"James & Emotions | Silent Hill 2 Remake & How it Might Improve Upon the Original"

It's hard for the artists to navigate the limits of the art and the engine while also conveying how James feels.
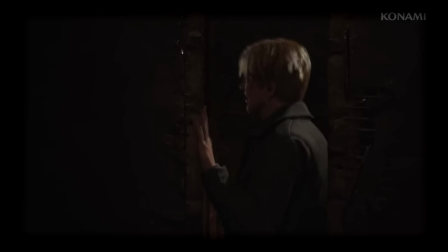[8:28]
The face we see James display in the remake trailer could entirely be true to how James feels in the original.
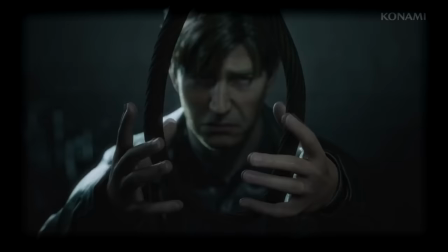[8:35]
We just never saw it. The next scene to consider is the noose scene.
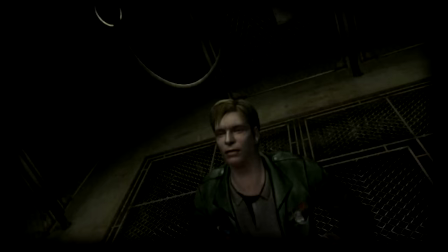[8:40]
It, like the hospital scene, is an in-game cutscene, not a CG scene.
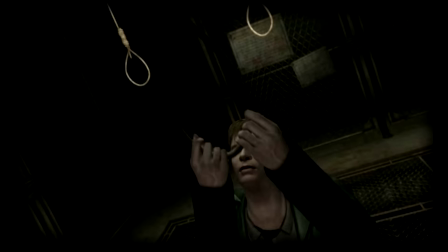[8:45]
That means facial expressions are limited. When it comes to faces in Silent Hill 2, it has to be remembered.
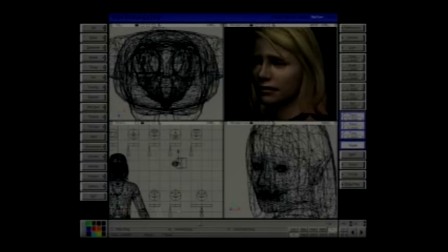[8:51]
They were all done entirely by hand. The use of motion capture at the time was very new,
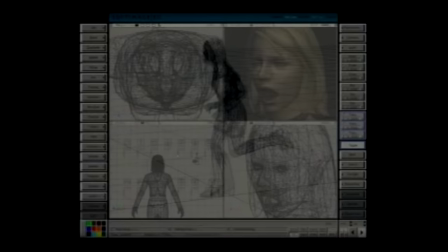[8:57]
and Silent Hill 2 did more mocap than perhaps many studios at the time, But facial capture was very limited.
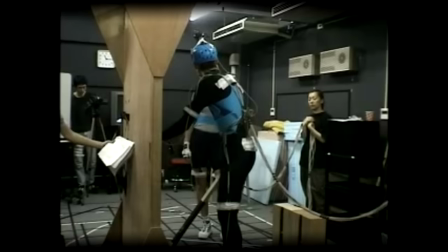[9:05]
The artists couldn't rely upon mocap for facial expressions the way they could for body movements. So the CG team made every facial expression by hand.
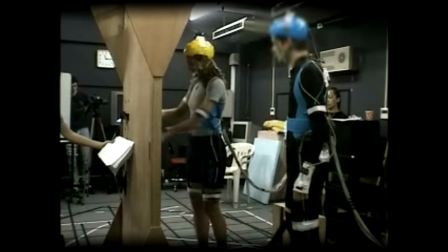[9:15]
A process that was probably most of their work, I would imagine.
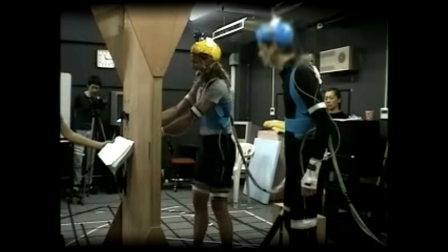[9:19]
On the other hand, it seems likely the in-game cutscene team was focused more on editing body movements than they were the face.
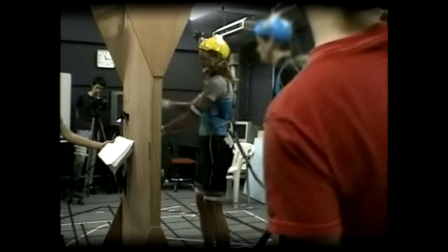[9:26]
And what facial movements they made were related to turning the head, moving the lips, and possibly the eyes.
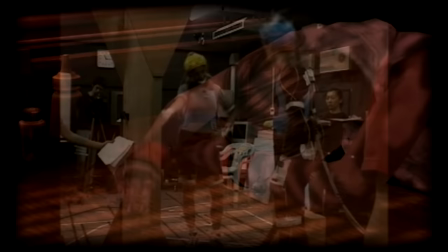[9:32]
Once you remember this limitation, so many of the game's problems become clear.
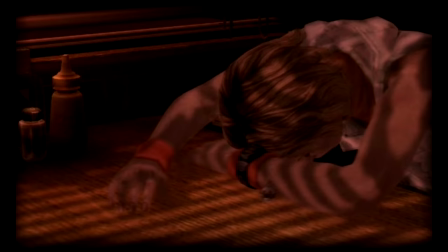[9:38]
Silent Hill 3 and 4 would cut out all CG to focus in on in-game scenes,
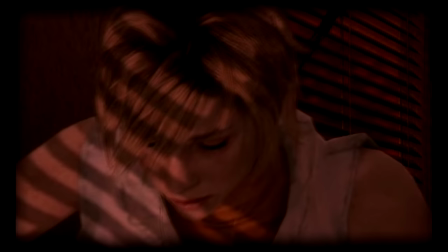[9:43]
and they would use motion capture, and would record said material at least two years later than Silent Hill 2's material.
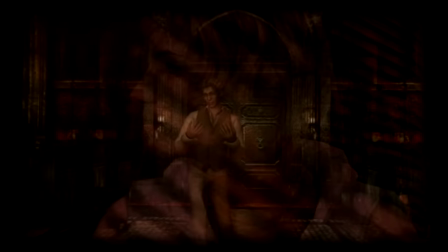[9:49]
The technology seems to have vastly improved, and the ability to focus on in-game scenes rather than dividing the movie team in two means
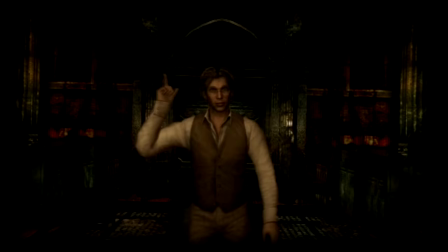[9:58]
that all the scenes were able to have better expressions and better faces.
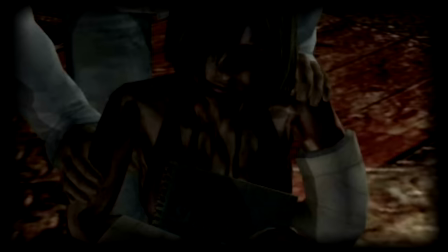[10:03]
It's far more powerful for it. While I love the CG of Silent Hill 1 and 2,
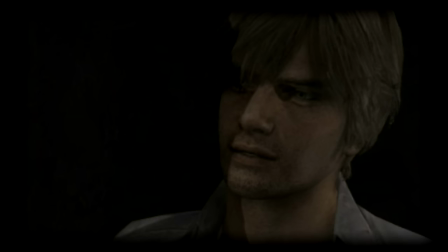[10:08]
it's clear that choosing to cut CG gave Silent Hill 3 and 4 the chance to make every single scene hit with incredible power.
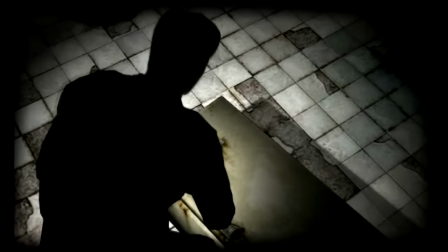[10:17]
Silent Hill 2's in-game scenes don't all hit that same way.
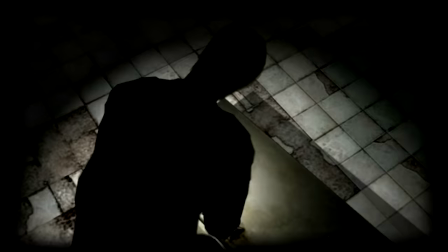[10:21]
In Silent Hill 2, the more you look at the in-game cutscenes, the more you realize faces barely move, and they are rarely the focus of the scene.
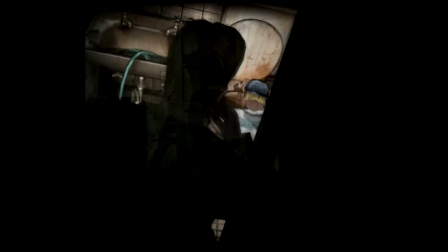[10:30]
Usually it's the full body, and the head itself, and the eyes may move, and the mouth will talk.
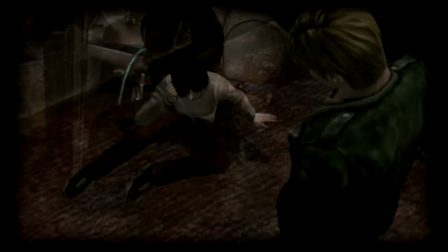[10:36]
But compared to the details of the cinematics or later Silent Hill games, it's minimal. It's almost nothing.
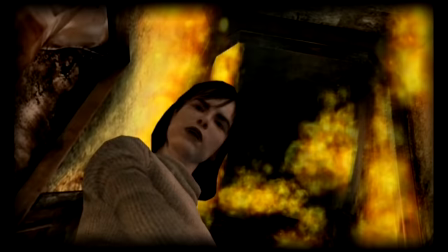[10:42]
The in-game scenes have so little facial expressions, save for major exceptions.
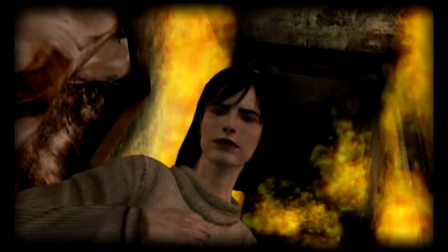[10:47]
The Angelus staircase scene is the one that really seems to have been a focus, with a lot more facial expression and detail.
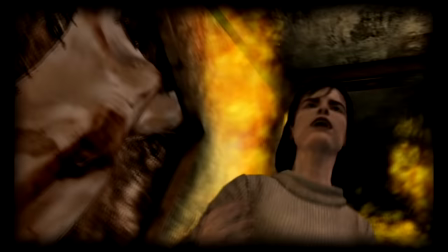[10:54]
Remember, without facial mocap, the team would have had to do it all from scratch for every expression.
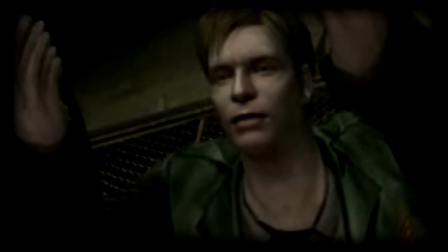[11:00]
It's no wonder they focused elsewhere. James in the original new scene does not move his face at all.
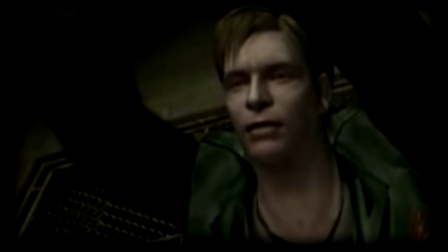[11:06]
There's nothing. I watch the scene on loop, and it's as if his face is frozen.
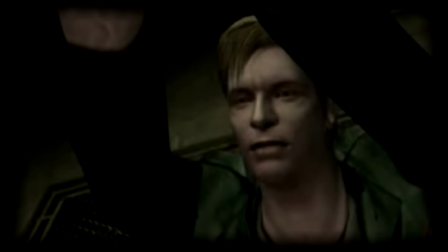[11:11]
It's uncanny. The focus, of course, is the head, moving into the range of the noose,
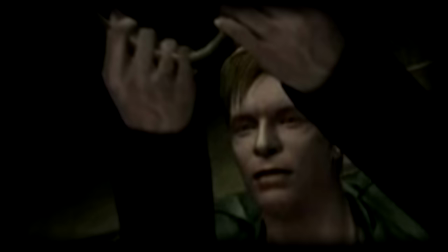[11:17]
giving the feeling James might be about to hang himself, a terrible foreshadowing of things that may come.
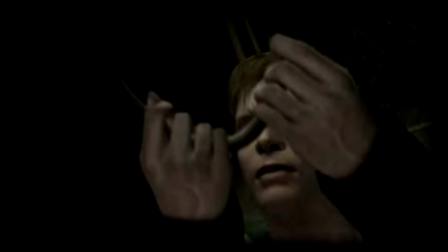[11:23]
A facial expression would be added detail and added work that just wasn't
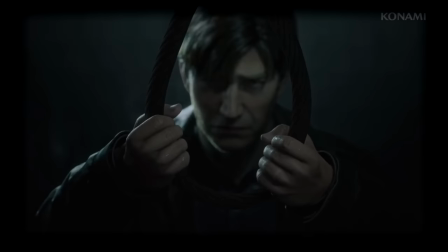[11:28]
necessary for a team that had to create every facial expression from scratch. That's no longer the case in the modern day.
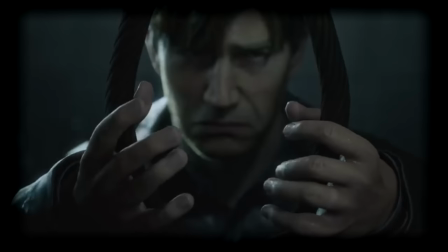[11:35]
The expression on James' face looks comical here because we're all comparing it to the deadened stare of the original in our heads,
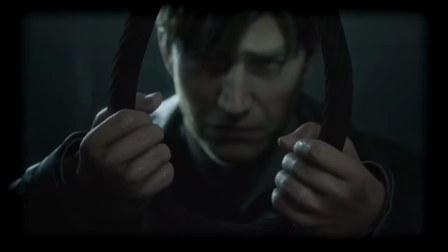[11:42]
and it looks wildly different, and that's almost certainly because this is an actual human face,
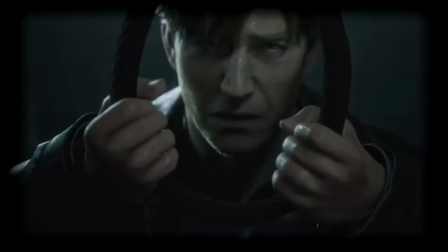[11:48]
motion captured and edited to appear as James, and the real human expression is miles apart from the empty nothingness of the original.
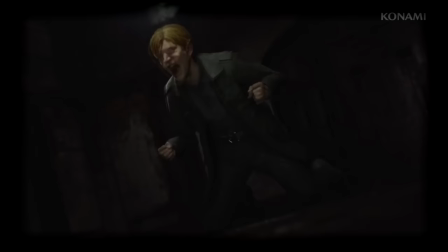[11:58]
Let's look at the third scene.
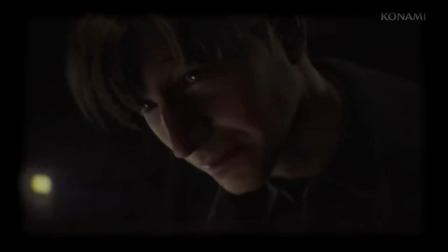[12:01]
There's only one scene in the game that sees James falling to his knees, Maria's third death in the Lakeview Hotel. hell. He screams at Pyramid Head to leave her alone in one of his most emotional moments before falling to his knees. Look at how we see him in early portions of this scene.
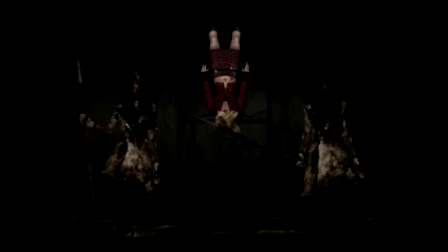[12:18]
Once again, Maria is dying, and our viewpoint is from behind James' head to start, and then from a distance above.
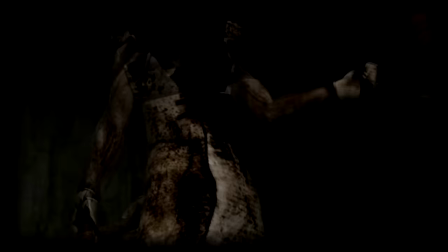[12:26]
We never see close up on his face.